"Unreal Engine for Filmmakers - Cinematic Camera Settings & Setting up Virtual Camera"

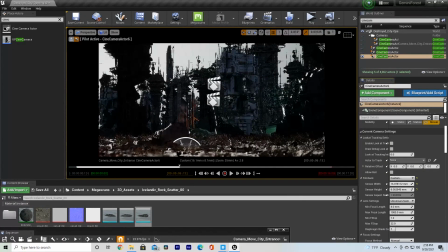(4:07)
So for demonstration purposes, this isn't mathematically accurate, but we'll say that that is the size of a Micro Four Thirds sensor. We're on the same focal length of lens. We're on a 35 millimeter lens right here, and our aperture is 2.8. We're gonna actually take this down to 1, okay?
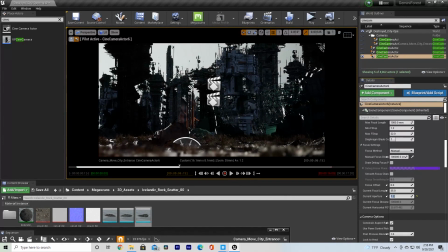(4:24)
So our aperture is 1. So you can see we have a very much more shallow depth of field here, okay?
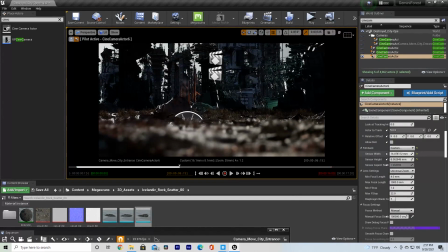(4:30)
And if we go up here, and now we say we wanna go up to a Super 35 millimeter sensor, we'll just take it up around 35.
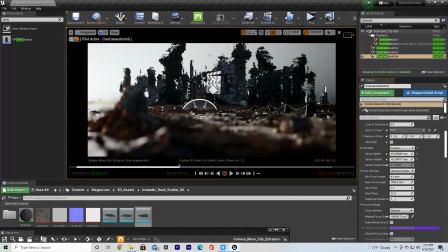(4:39)
We increase this appropriately, so we're about 16:9. What we can see is that our depth of field did not change, right? But we got a much wider field of view, okay? And we're still on the same lens here. We're still on a 35 millimeter lens, and our aperture didn't change.
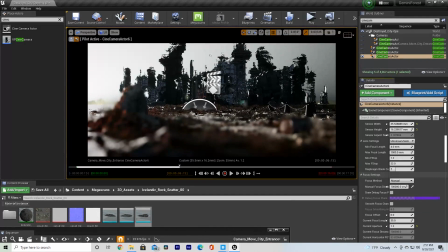(4:54)
So if we wanted to get that same field of view as we did on the Micro Four Third sensor, what we'd have to do is zoom in, okay?
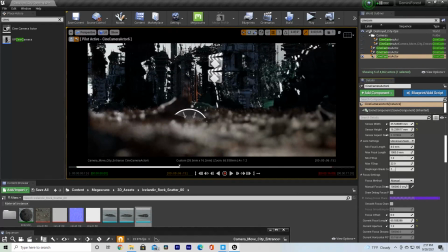(5:03)
So now we're getting approximately the same field of view as the Micro Four Third sensor. The difference is we're using a longer lens. Longer lenses give you shallower depth of field at any given f-stop.
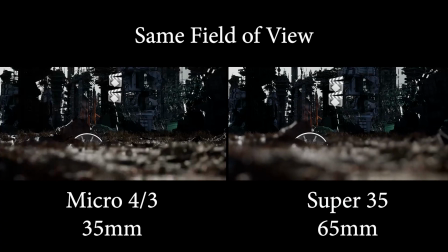(5:15)
If you increase your sensor size, in order to get the same field of view, you're going to have to use a longer lens, which means that you're going to have a shallower depth of field. For the same exact field of view, the larger your sensor size,
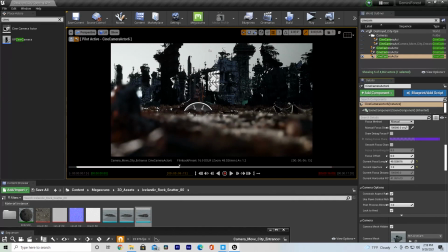(5:29)
the longer lens you will have to use, and therefore the shallower the depth of field will be at any given f-stop.
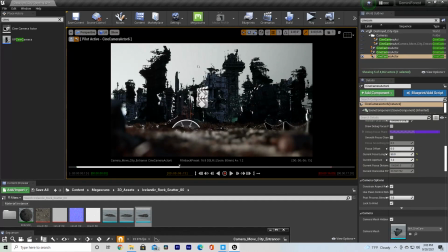(5:36)
So now you guys basically know what that's about. And we're gonna go back down here and we're gonna change our aperture back to 2.8 or so. So go into our post process, and you can also do this with the post processing volume so that you don't have to apply it to all the different cameras in your scene, and you'll just have the same look for each camera.
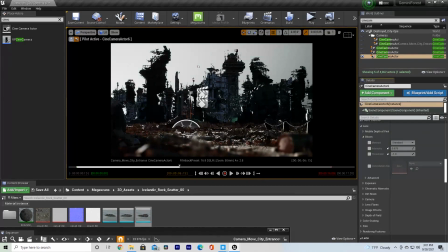(5:55)
But I'm just gonna do it in this particular camera so you guys can see, and then you can change it for each different shot if you have different shots in a scene. So what I like to do sometimes is use this bloom feature,
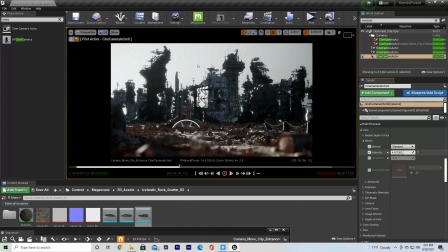(6:08)
and that's just gonna give us these really nice looking highlight roll off here. And you know, obviously you can go way too far with it, but if we just go back and then kind of bring it up just a little bit, somewhere around like 3 or so,
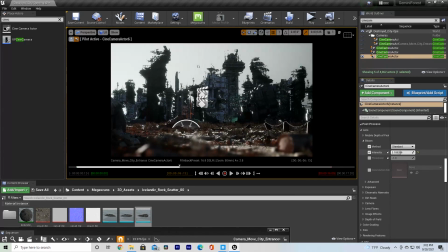(6:23)
that's going to look really nice, and it's going to give us a bit more of a filmic look. It's going to have that bit of glow to it, which is nice. That looks good, and we can go down here to our chromatic aberration. Sometimes I like to add a little bit of this. Nothing too crazy. Obviously, that's way too far.
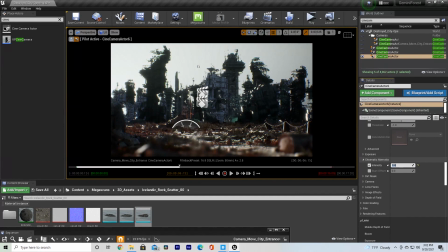(6:38)
Something like 0.5, 0.4 is going to give us just a little bit of that distortion, which can look kind of nice. Looks a little more organic. You know, we can go down into our rendering features, go down here to our motion blur, and what I like to do is just increase this a little bit to 0.75. I find that that gives us a little bit more of a cinematic result.
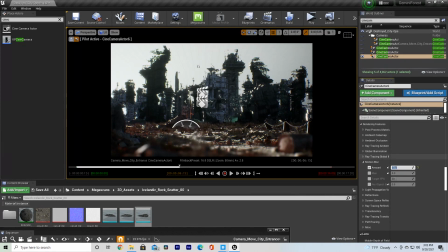(6:58)
You know, if you're moving your camera especially, that's just going to give you that little bit of extra motion blur, and I find that to look really nice in this program. I've told you guys about path tracing before, so you guys can look at, up that tutorial here. I'll put it on the screen. But basically, we can just set our settings here. We'll go down to like 5.
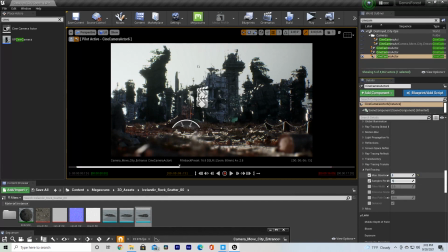(7:16)
We'll set this to like 500. And we'll turn off our denoiser. So now if we go into path tracing mode,
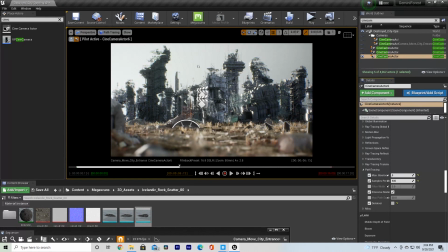(7:29)
you can see that gives us some really, really nice looking results here. So basically now we have our camera set up, and that's looking really nice. So if you go into our other camera actor, you can see that we're getting about the same result here.
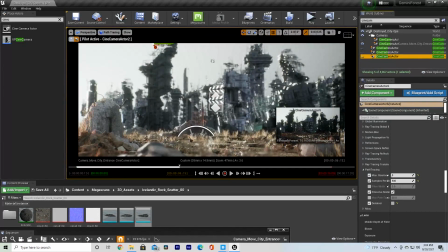(7:43)
Okay, so that's basically how I set up my camera. It's very simple, but it's going to give you some nice looking results.
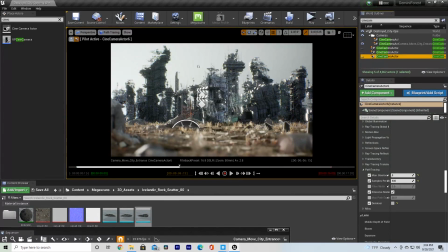(7:49)
And what I'm going to do now is I'll show you guys another technique that is going to help your shots look more cinematic. So the next thing is fog. So what we can do when we're not in path tracing mode is we can go into our exponential height fog.
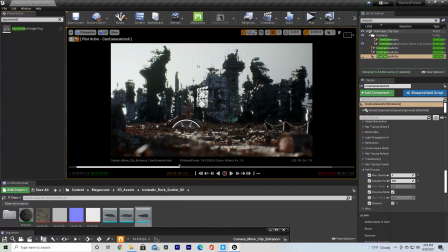(8:05)
So we'll take exponential height fog, and we're just going to drag it into our scene.